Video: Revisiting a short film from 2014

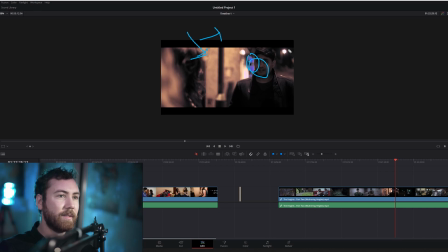8:09 I would have kept it probably nice and warm, and then ideally that sky would be blue, and then that street lamp would be tungsten, so we have a bit of contrast. But I think the white balance was just, I'm not sure why.
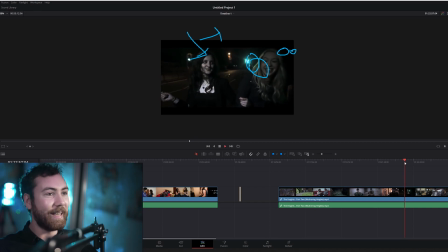8:26 Obviously I wasn't that good back then with white balances, I think. So hang on, we did actually use a light for this, but it's totally obvious that we've got one on.
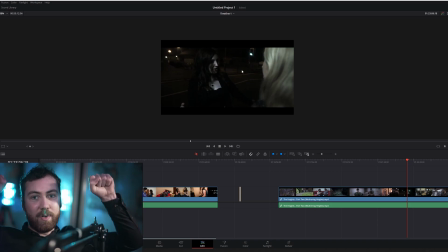8:39 So ideally with this, again, having the boom, putting it on the other side of their faces from this direction, because we always want the light to be coming from the opposite direction,
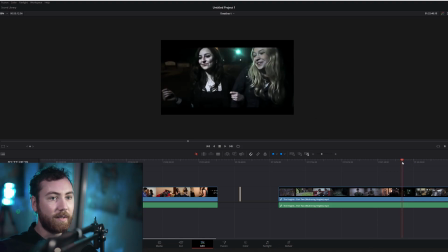8:53 which does make it a little bit hard because we've got this shot here. So I think it's fine to have them lit like that, and then as soon as they turn around, I think it's fine to have the light up over this way.
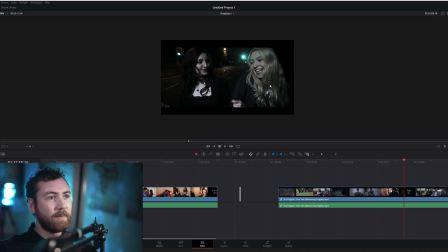9:11 Yeah, you know, with cameras now, even the A7S Mark III, I think it'd be totally fine to just have like a backlight over, you know, a little backlight in them, and have a little fill with a little polyboard or something like that. I think that would have worked quite well.
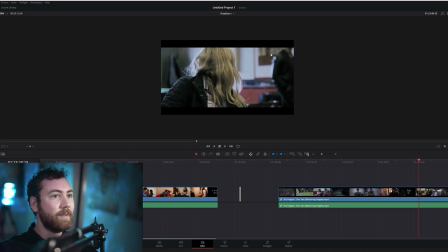9:33 So it's a bar scene. You can see, you know, you got the wide here, so you know, I think the color grade is just completely off in the scene, but hey. So with this, probably just stick up a Kino flow down here, shining it that way,
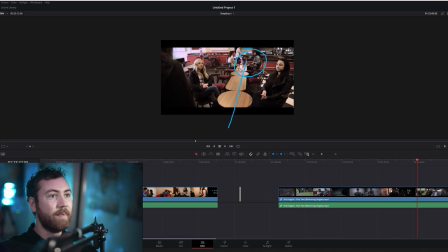9:51 or potentially just having a boom over like this, light coming like this,
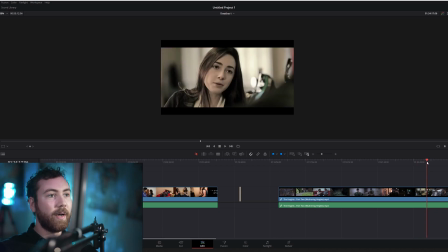9:58 And then when we go over to the bar scene, I don't like that this side of his face is lit and this side isn't. So what I would do, again, just have a light over here, and then when we see the wide,
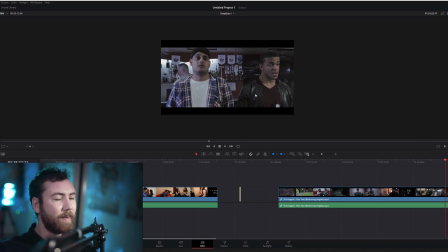10:15 I'd probably have them facing each other or something, but it's obviously not my place because I'm not directing, I'm just the cinematographer. Yeah, so what I'll do, which I've done on a short film lately, I've just put a little tube in the background over there.
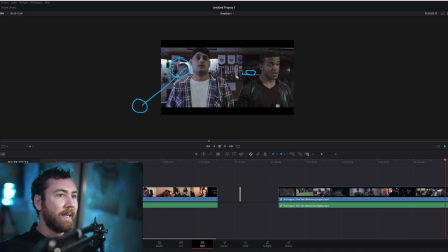10:31 I did dado, pointed up there to make another little colour, and then with the barman I just put a little Aladdin light down at the bottom there under the bar, so when he comes up to the bar he's uplit like that,
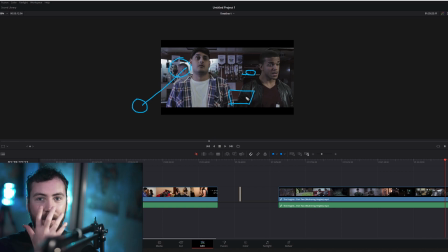10:45 but then you put some diffusion on it so it's not too sort of like campfire horror story and yeah. And because this is a bit of a rough scene as well, you know, they're quite violent characters towards each other, you know,
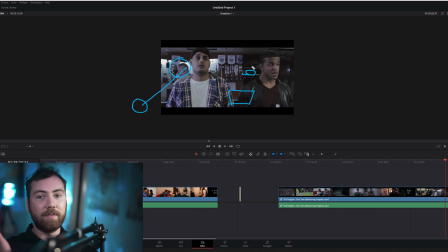10:59 I'd rather use harsh lighting, so perhaps just a really strong aperture 600D on a Fresnel blasting, you know, in their direction would have been, you know, quite nice.
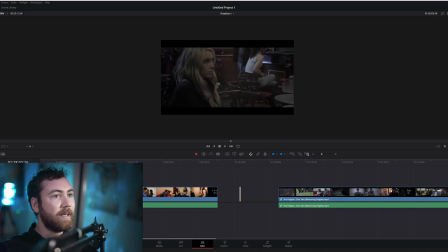11:13 Let's just go around on a little slider there.
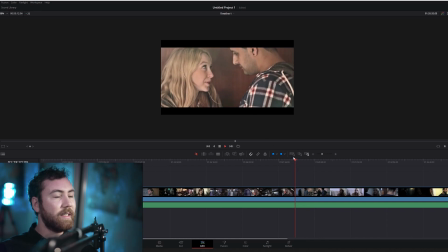11:20 So then we've got an outside scene here. Just looks fine, to be fair. I don't like the lens flare though. I don't want that lens flare. I tried quite hard to get rid of that. But I think it's just there's no real contrast in the back.
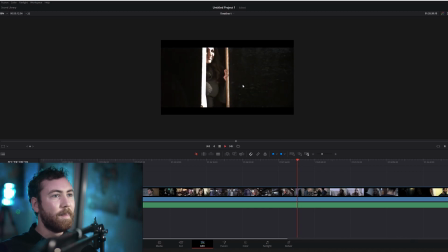11:35 You know, it'd have been better if there was some kind of contrast in the back. And again, over here, just soften up the light just a little bit. But then again, she's in a bit of a harsh mood because she just found out her boyfriend's cheating on her or something like that.
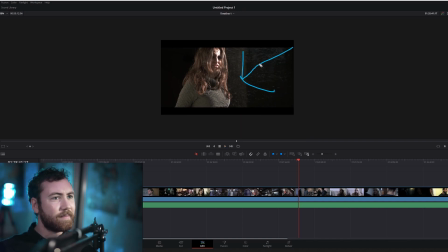11:48 So it might make sense to have it harsh light and just leave it like that. But again, just bring gradient filter, make it darker this side so we know where to look.
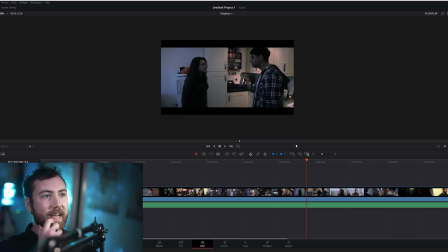12:01 So this scene could have been quite tricky because, you know, it was towards the end of the day and I was like, right, we need to go for this shot, we need to get this shot, this shot, this shot. You know, coverage of him, coverage of her, coverage of the other guy coming through the door.